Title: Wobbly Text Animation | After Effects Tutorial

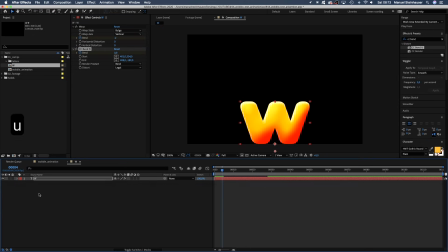Then press U to see all keyframes in the timeline. We start with 0. At 4 frames, it's 1.
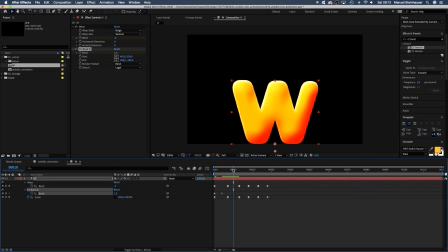We set these keyframes between the other ones for some secondary motion. At 10 frames, it's minus 12. At 15 frames, it's 8. It bends towards the opposite direction. At 21 frames, it's minus 4.
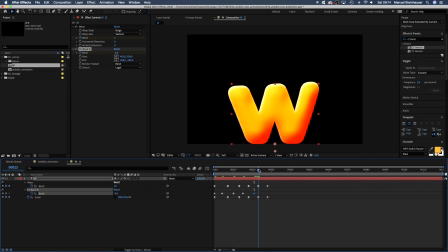At 25 frames, it's finally zero.
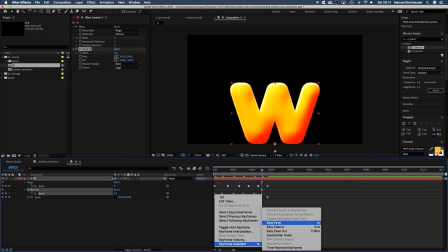Again, we add EZEs to all keyframes. Let's check it out.
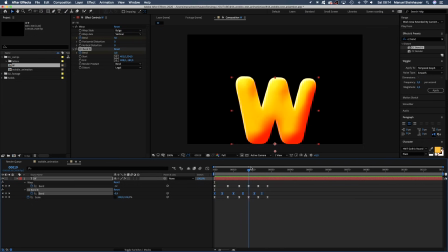That looks nice and wobbly. Now we need to duplicate the W composition in the project window, rename it and replace the letters.
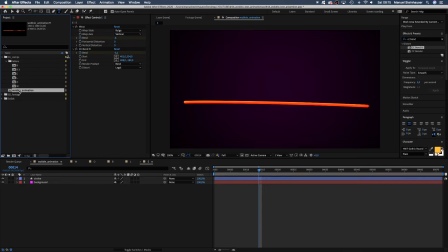Until we have all the letters we need. Then we go to our main comp, which is 1920x1080 and has this stroke here.
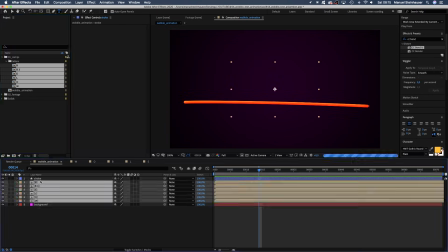It's a simple path shape. And add all the letters below the stroke. Place them along the stroke.
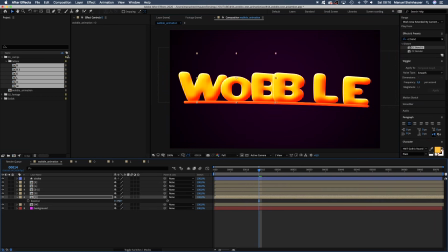Maybe adjust the scale and rotation of the letters a little bit.
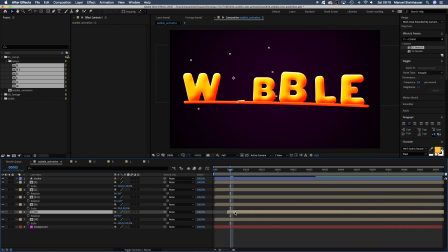One last thing. We should offset the comps so that the letters plop up one after another instead of all at the same time.
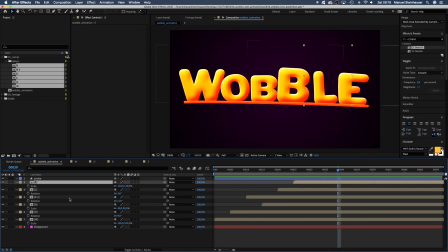Awesome! Finally, we should go into the letter comps and adjust some of the settings, so that the letters behave uniquely.
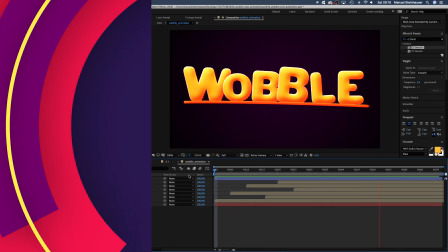Like this maybe. On the left side, I've added some videos you might like, so see you there in a second. Subscribe to my channel on the right side, I'd really appreciate it. And hit the bell to get notified when my next video is coming out.
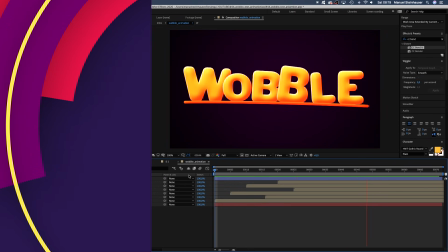Thanks so much for watching. See you in the next video. Bye.